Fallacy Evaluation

Our film opening is called Fallacy. It is a drama-based genre that explores the conventions of a typical drama film.
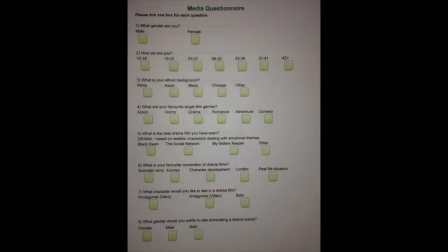0:09 We used our primary research in our questionnaire, asking 20 people a variety of questions that will help us when we initially started our task.
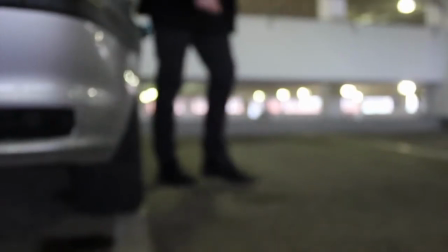0:16 Within the questionnaire, we wanted to establish our target audience and ask direct questions to do with our chosen genre.
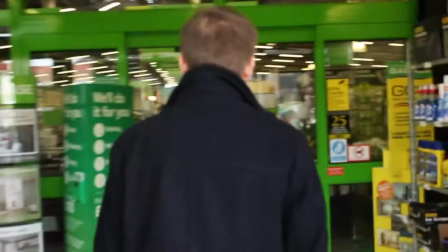0:22 We established the main conventions of a drama film and incorporated it within the questionnaire.
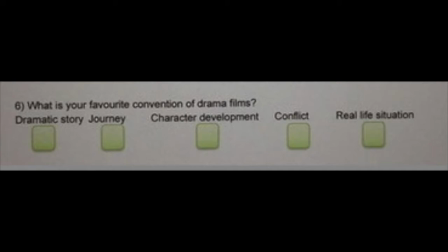0:27 Conventions included dramatic storyline, a journey, character development, conflict, and real-life situation.
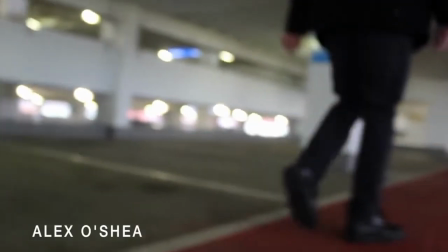0:34 The majority opted for real-life situation and a dramatic storyline. The conventions of a dramatic storyline is heavily portrayed in our opening clip.
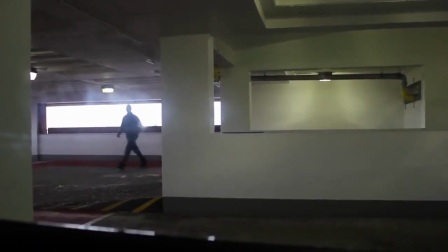0:42 We are introduced to action as our protagonist breaks into the car.
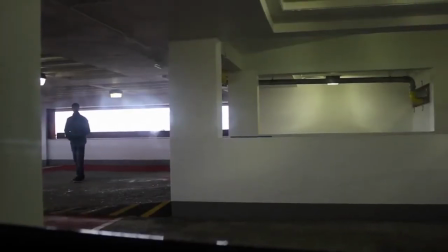0:46 We challenge the conventions of a dramatic storyline as it is typically used to gain emotional attachment and move the audience,
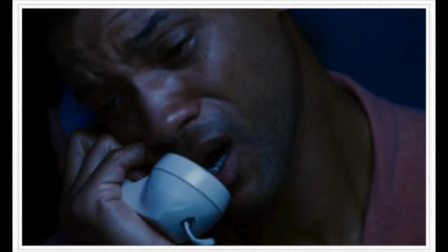0:53 such as £7, where we were first introduced to Will Smith crying and he emotionally captures us into the film.
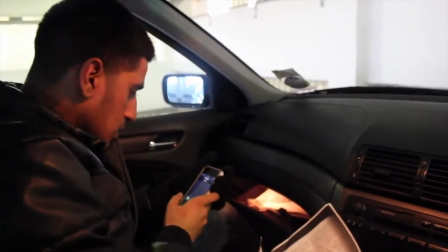1:00 Instead, we made it more fast-paced with the cross-cutting of events until we meet dialogue between Jay and Sarah.
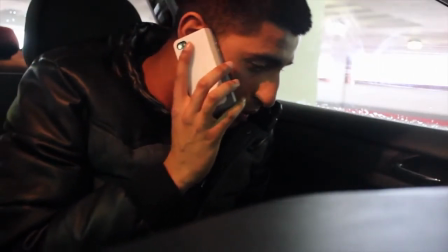1:07 We find Jay angry towards Sarah as he needs her to be watching him as he searches Alex's car.
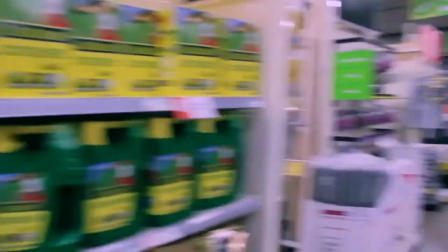1:12 The only clue we are left with is when he says, "Look, I'm coming to look for one thing and I'm going to find it."
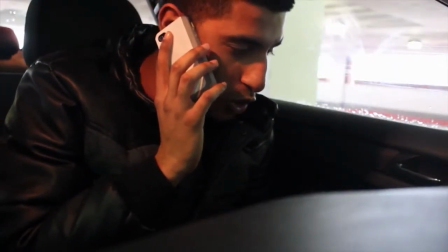1:16 We grab the audience's attention before revealing the cause of Jay's frustration in searching the car.
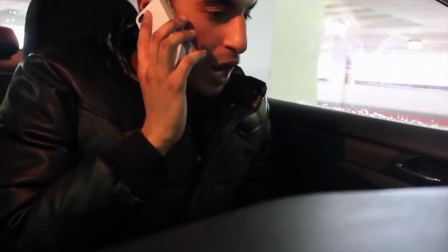1:22 It isn't until the conflict occurs as our antagonist is heading back to the car where we are emotionally attached and in hope that our protagonist Jay
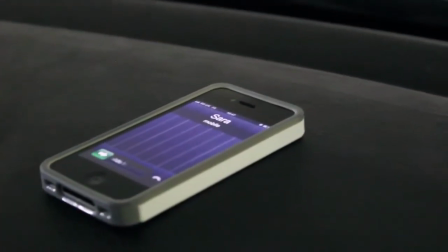1:30 finds what he's looking for and doesn't get caught as we see he's left his phone in the car. No drama can occur without conflict as this works
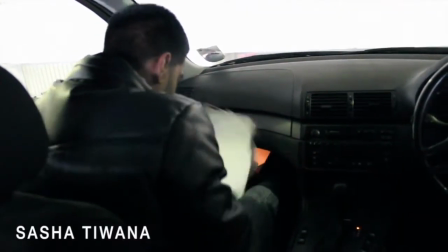1:38 in correlation with a dramatic storyline. We wanted to include a real-life situation into our storyline. This is portrayed through the characters and the setting. Although it is not evidence from the opening clip, the film includes conventions of crime and is about revenge.
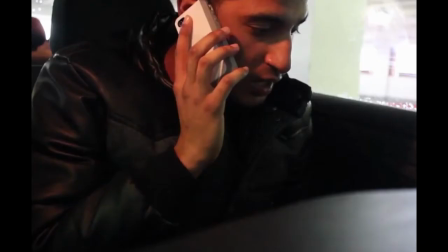1:51 It starts to make sense through Jay and Sarah's dialogue. A key convention to a drama genre is a climax point.
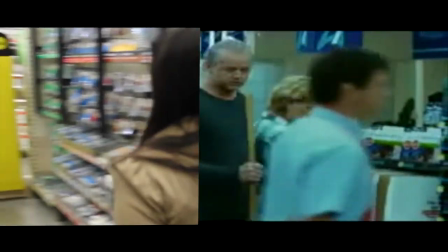1:58 We use this at the end of our opening clip. Similarly to Disturbia, where the antagonist realises that the female character is following him in the shop.
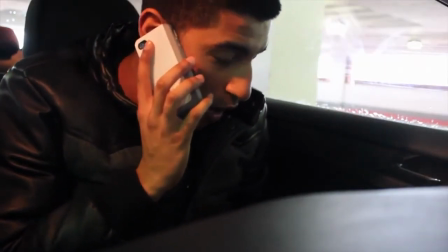2:07 When we use the climax point at the end is it will be more effective in impacting the audience and they would want to see more.
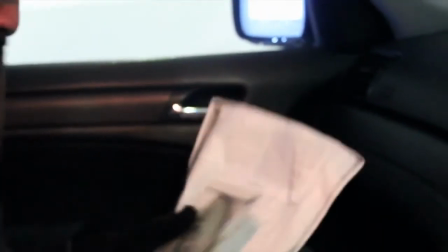2:13 As Alex is on his way back from the shop, we see Jay is about to leave, but his phone is still in the car ringing.
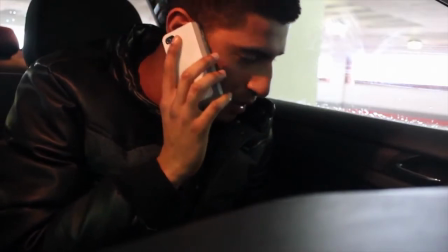2:19 So as the audience, we're left in suspense. We do not know what happens next and whether Jay does get caught, and his phone is still in the car.
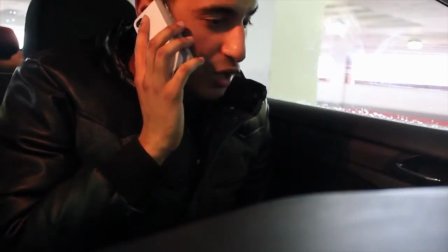2:26 We develop the climax point by causing several problems to occur before we meet the pivotal point.
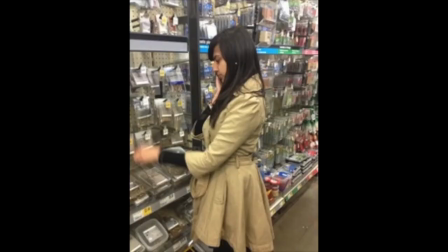2:30 The conflict occurs as Sarah, our protagonist's assistant, loses Alex, leaving Jay in a dangerous situation.
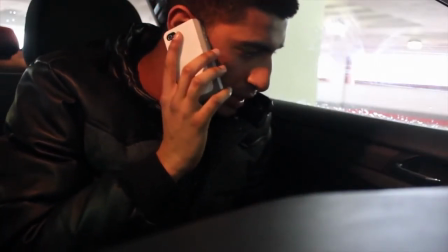2:37 Secondly, Jay refuses to take Sarah's advice in hope to capture what he's looking for.
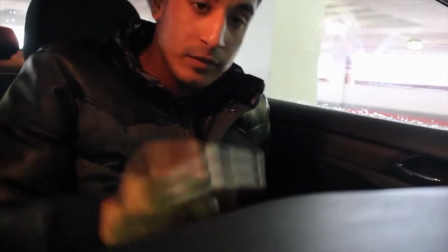2:42 And thirdly,
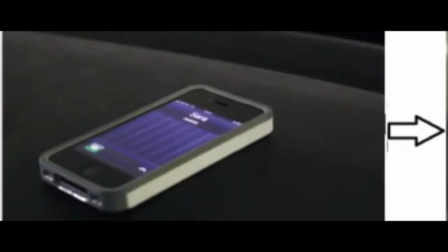2:43 he's left his phone in the car. Each situation that has occurred builds on tension and the pace of the clip increases until we finally arrive to our climax point.
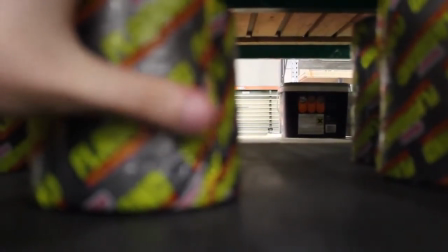2:56 Our opening clip Fallacy represents typical social groups, such as age, through our protagonist and antagonist.
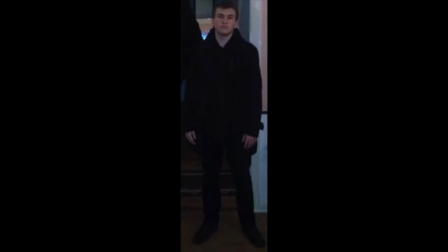3:03 Our antagonist Alex is portrayed to be much older and a much more mature character, in comparison to our protagonist Jay, who is younger.
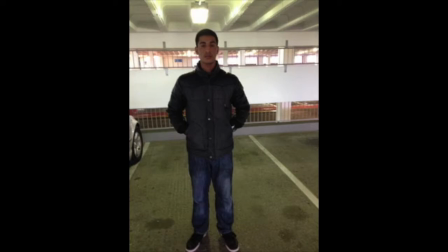3:11 This is shown through their costumes that they are both wearing.
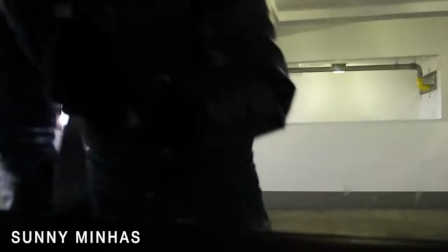3:14 For example, Alex is dressed formally with his long black jacket, whereas Jay is wearing more casual wear with his jeans and jacket.
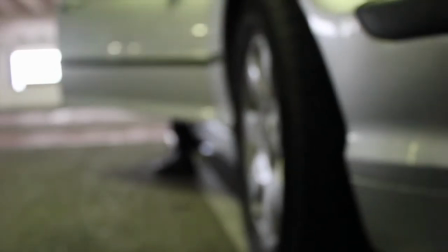3:22 We also know that Alex is older as we are aware he owns a car.
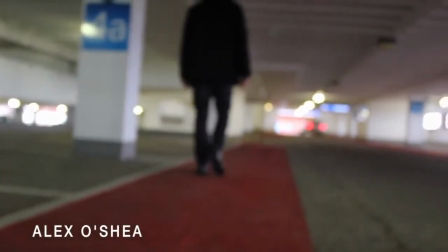3:26 Jay represents the younger conventional protagonist because stereotypically we would think of the younger character to be breaking into the car.
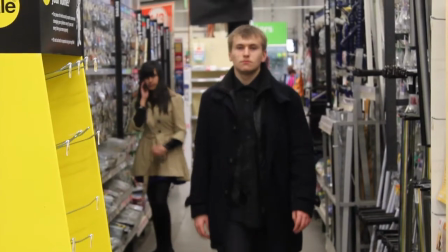3:35 Alex, who plays the protagonist, is represented through his costume, which is black, representing evil and darkness.
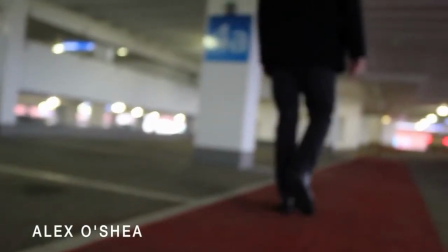3:41 When we first see him come out of his car, we see him walk on a red path. This could suggest he's walking into a dangerous path.
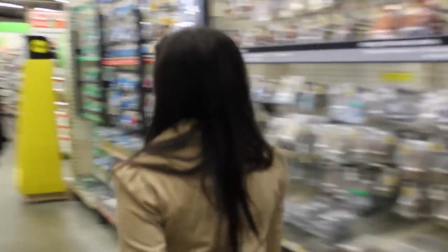3:49 This reflects the type of character he is and the motives he holds. Alex is portrayed as dominating as he gets back to the car.
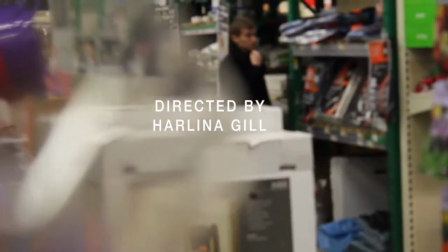3:55 No obstacles have occurred in his way. His behaviour in the store indicates he's up to something and he knows he's being followed.
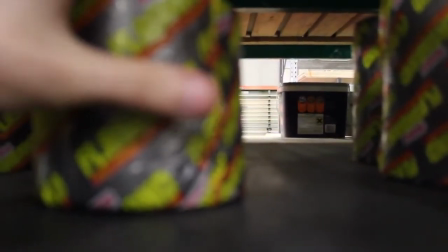4:01 For example, when he's looking at Sarah on the phone. This could suggest it is a counter-type as it's normally the protagonist who is a dominating force and overcomes the problems.
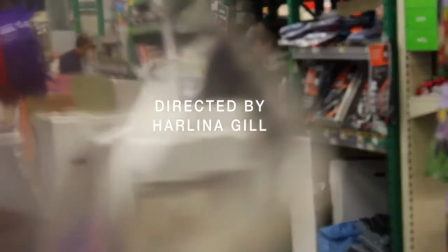4:10 Yet from the opening, we would not know if he was caught by Alex. Our film opening Fallacy represents differences in gender.
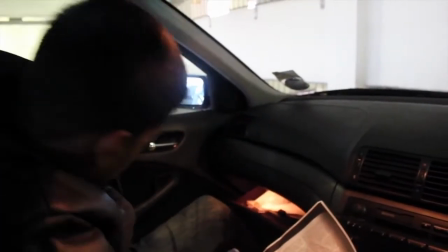4:19 Jay, our protagonist, drives the plot, as he is successful in finding the evidence.
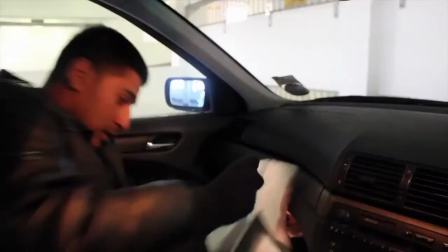4:25 However, he leaves the phone in the car. His character is portrayed as obsessive, and this drives him to revenge in wanting to find the evidence in Alex's car.
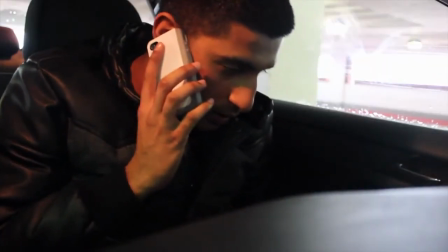4:33 The red light on Jay's face suggests he's in danger, as Alex could return back to the car.
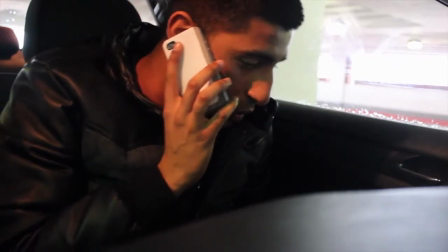4:38 Another interpretation is that he's under great pressure and holds a great amount of anger within him.
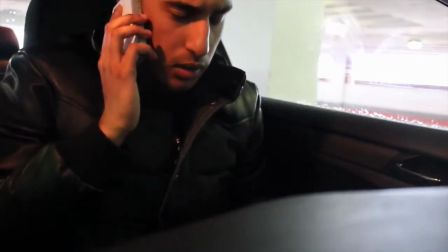4:44 However, he is represented as a protagonist who's intelligent as he has constructed a plan.
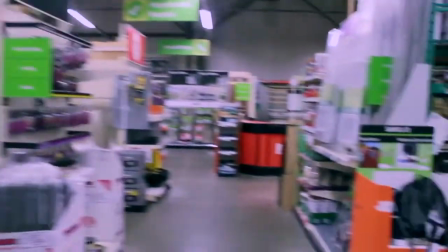4:50 He waits until Alex leaves and sets Sarah on a roll to follow him, whereas Sarah is shown as weak as she fails to complete Jay's task following Alex.
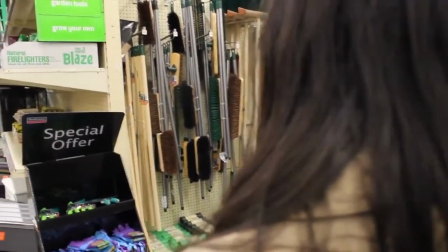4:59 She takes a typical role of taking a minor task in comparison to the male protagonist, who is in a far more dangerous position.
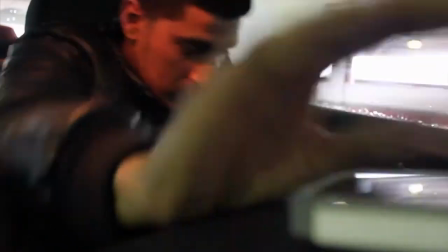5:08 Although her role in Jay's task is vital to his success, this represents a countertype,
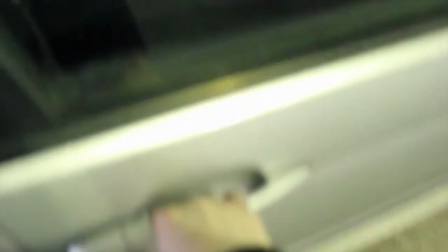5:14 as Jay is relying on the help from Sarah instead of the female character solely depending on the protagonist.
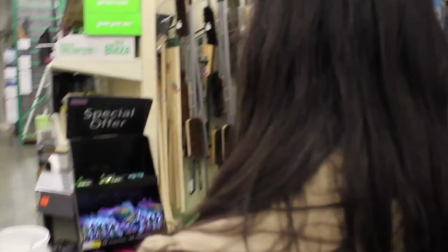5:20 However, she fails to keep track of Alex, and as a consequence, she has to warn him. As the audience, we see it from her point of view, in a state of confusion.
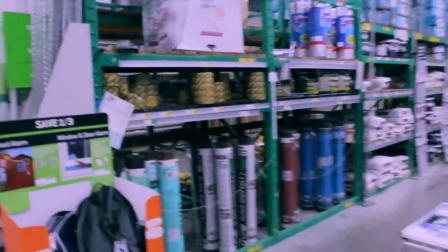5:29 However, she holds no power, as Jay ignores her advice.
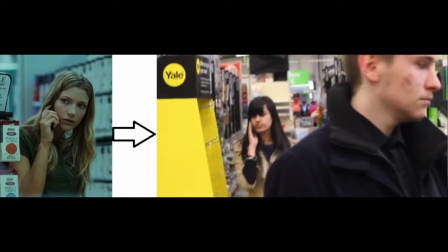5:33 Therefore, this could suggest, as a female opinion, it is not valuable in Jay's eyes.
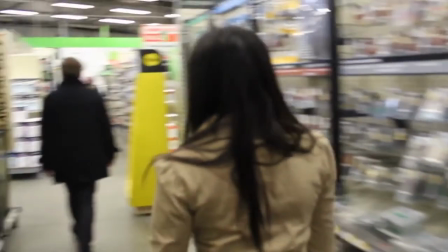5:38 Yet, she has to take orders from him when following Alex. Her costume is brown and subtle as she's hiding away in the background.
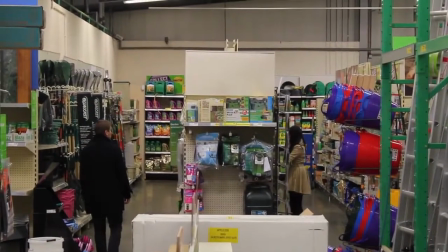5:47 This is portrayed in our clip as it is more male-dominating.
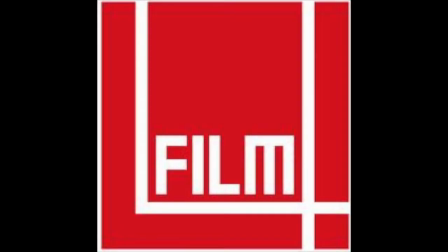5:54 As a group, we decided that Film 4, a British company, would be the best production company for our drama film.
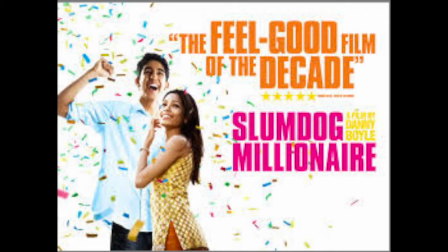6:00 We wanted our film to be an independent movie as it's low budget. Film 4's ethos, as it states, they support international and independent films, and in particular British films.
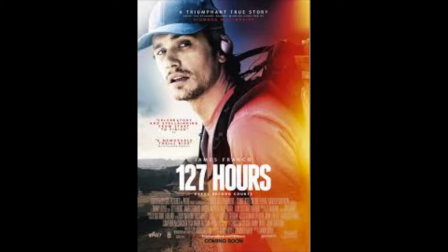6:09 We thought Film 4 would be the best company to produce our film, as we researched the film company and found out they had created lots of low-budget films and independent British films.
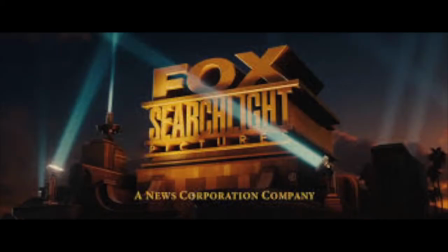6:19 The film company we thought could distribute our film was Fox Searchlight Pictures. This is a subsidiary company of Fox that focuses on encouraging and supporting independent and British films, while taking part in the production and distribution, while specialising in drama-based genre films.
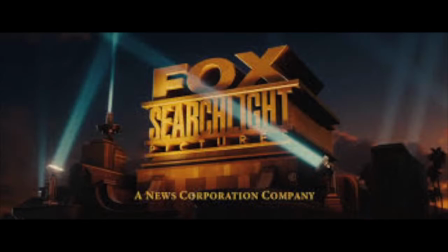6:35 Our film opening is an independent and British, while being of the drama genre, making it a perfect match for Fox. Fox Searchlight Pictures has produced and distributed a film previously with our production company.
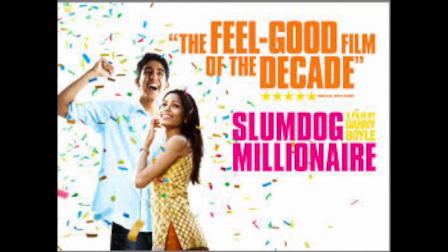6:49 The film was SLUMDOG Millionaire.
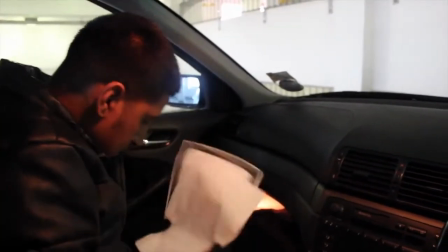6:54 We are planning on aiming our film opening at teenagers aged around 15 to 18,
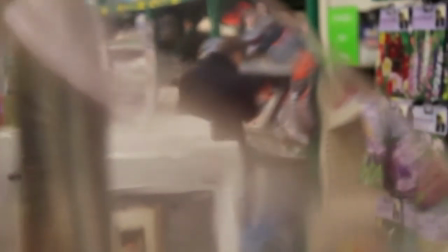6:59 but our film would be a 12A, so really it's plus and minus 3 years to make it 12 to 21.
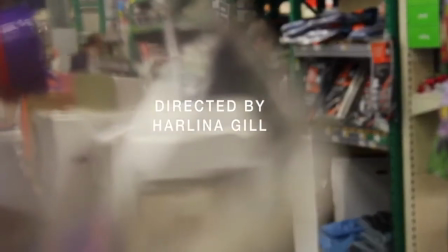7:04 Though we won't be isolating anyone above that, as there are a few aspects an older generation might find appealing.
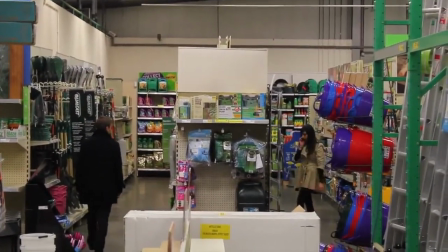7:10 Also, we got the highest response rate from 15 to 18-year-olds in our survey.
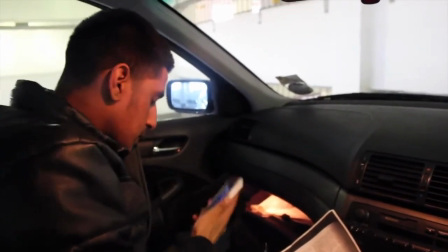7:14 What this means for our film opening is it needs to be eventful and catching the audience's attention early on, as we are aiming at teenage males.
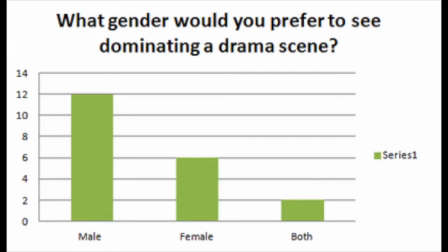7:21 As we asked what gender people would like to see on stage, people said males, so we are having me and Sunny act as the leading roles.
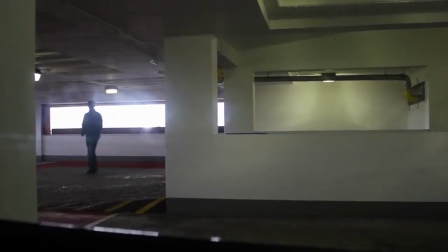7:29 Our survey may be biased for age, but all the participants we asked to fill in the survey were aged from 15 to 18,
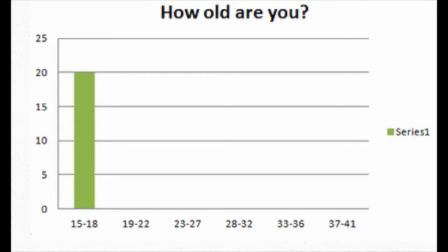7:36 which guaranteed we would be making a film opening to people around this age.
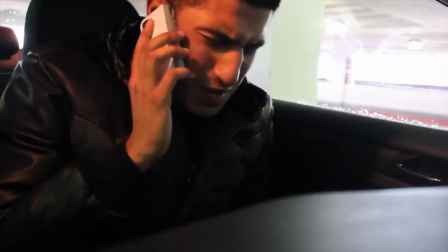7:40 We also took a lot of influence from Disturbia, meaning our target audience would be similar to that film.
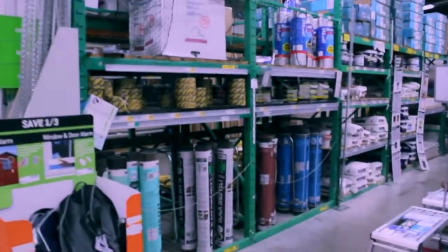7:45 And chances are those people that enjoy Disturbia would enjoy our opening.
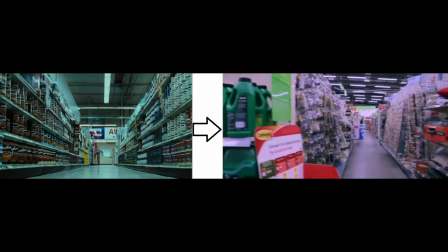7:49 For example, our aisle scene and using obstacles in the way to record really made the audience feel like the antagonist was being spied on.
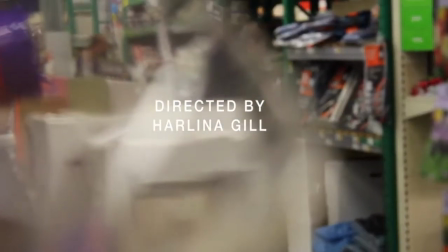7:56 There are stereotypes in place, such as the antagonist.